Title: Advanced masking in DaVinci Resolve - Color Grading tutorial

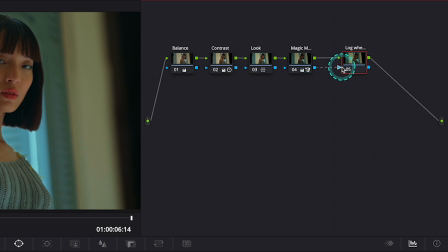467s
And we can do it by connecting these two blue alpha outputs like
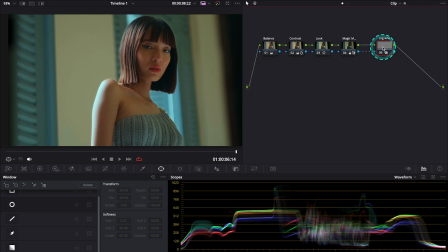474s
this and now when I turn my highlight
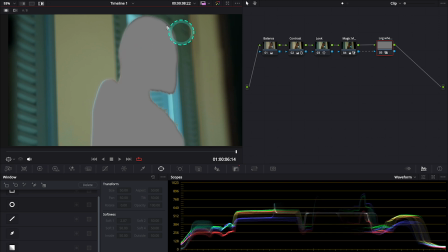478s
mode on I can see that our mask has been transferred from one note to another but as I said this time I want to adjust the model not a background so I have to reverse my mask and I do it by going down here to key
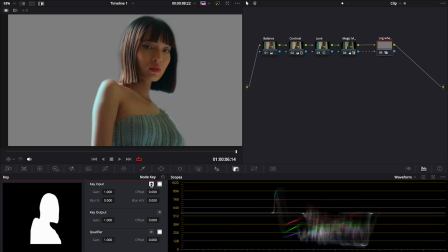494s
and then I just have to select this button over here so now the mask is reversed. So let's turn the highlight mode off and let's go to lock wheels.
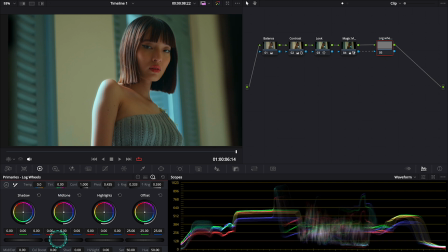508s
And here I will increase my midtones first to add more light to the person. And then I will also decrease the shadows just a tiny bit. I'll basically play around with these controls like this.
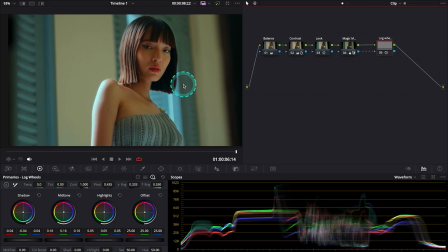527s
And this is before and after. And look at the difference we get when we combine the primary correctors with the lock wheels.
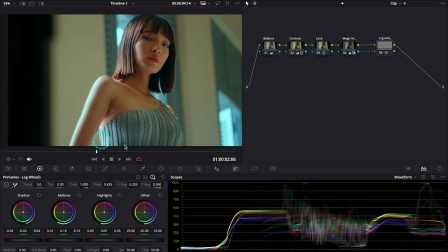535s
Very nice and sculpted.
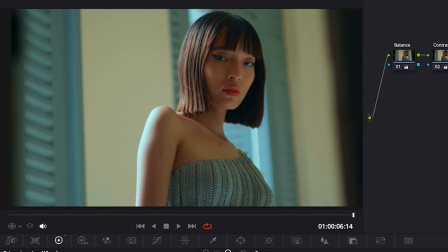537s
So now the model really stands out from the shot and this is before adding our masks and corrections and this is after.
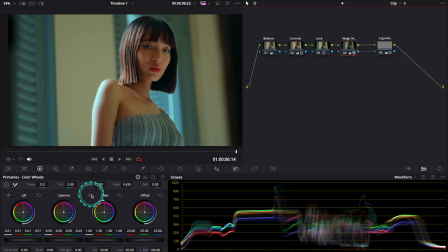546s
And then we could always go back to our original magic mask and we could go back to the primary wheels and we could modify the background even more like this. This is just to show you what we can do but I prefer the previous
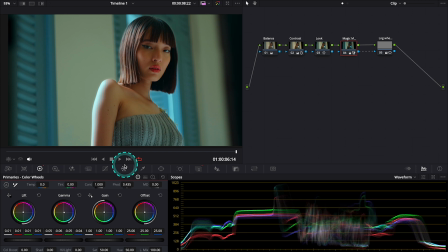563s
look so I will reset it and now I want to add even more artificial lighting to my clip so I'll create a new serial note and I will call it lighting and
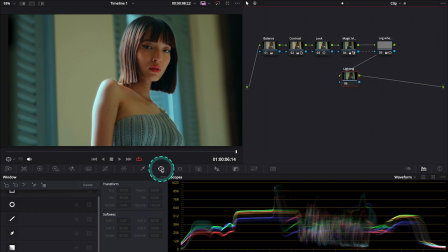580s
now let's go to the power windows again and let's grab the round power window this time and it's soften it and let's place it on the right side of the model's face like this
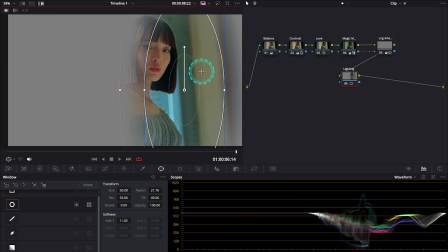596s
and let's turn the highlight mode on and this time I will combine the power window with the qualifier as I want to add some additional lighting only to the brightest parts of her face.
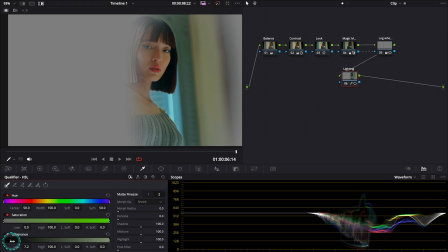608s
So the only thing we need to do is to push the luminance slider up just to select the brightest parts like this.
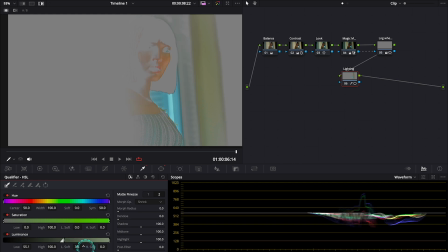618s
and now I will soften it here and I'll improve my selection. This will work. So let's turn the highlight mode off and let's go to curves this time and here
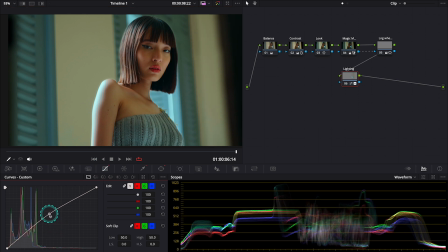634s
I will push my white curve up a bit in the middle and this is before and after. And now we obviously have to track our mask as this is a moving shot.
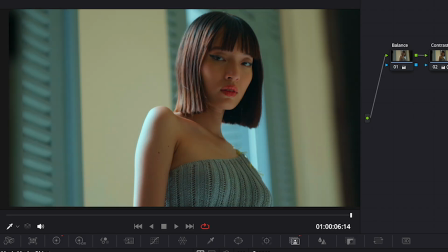651s
And again, let's see the clip before applying masks and after. I hope you've enjoyed the video. Thank you so much for watching my videos, guys. I hope that you liked them. And once again, don't forget to click on the link below this video to enroll my color grading course. See you soon.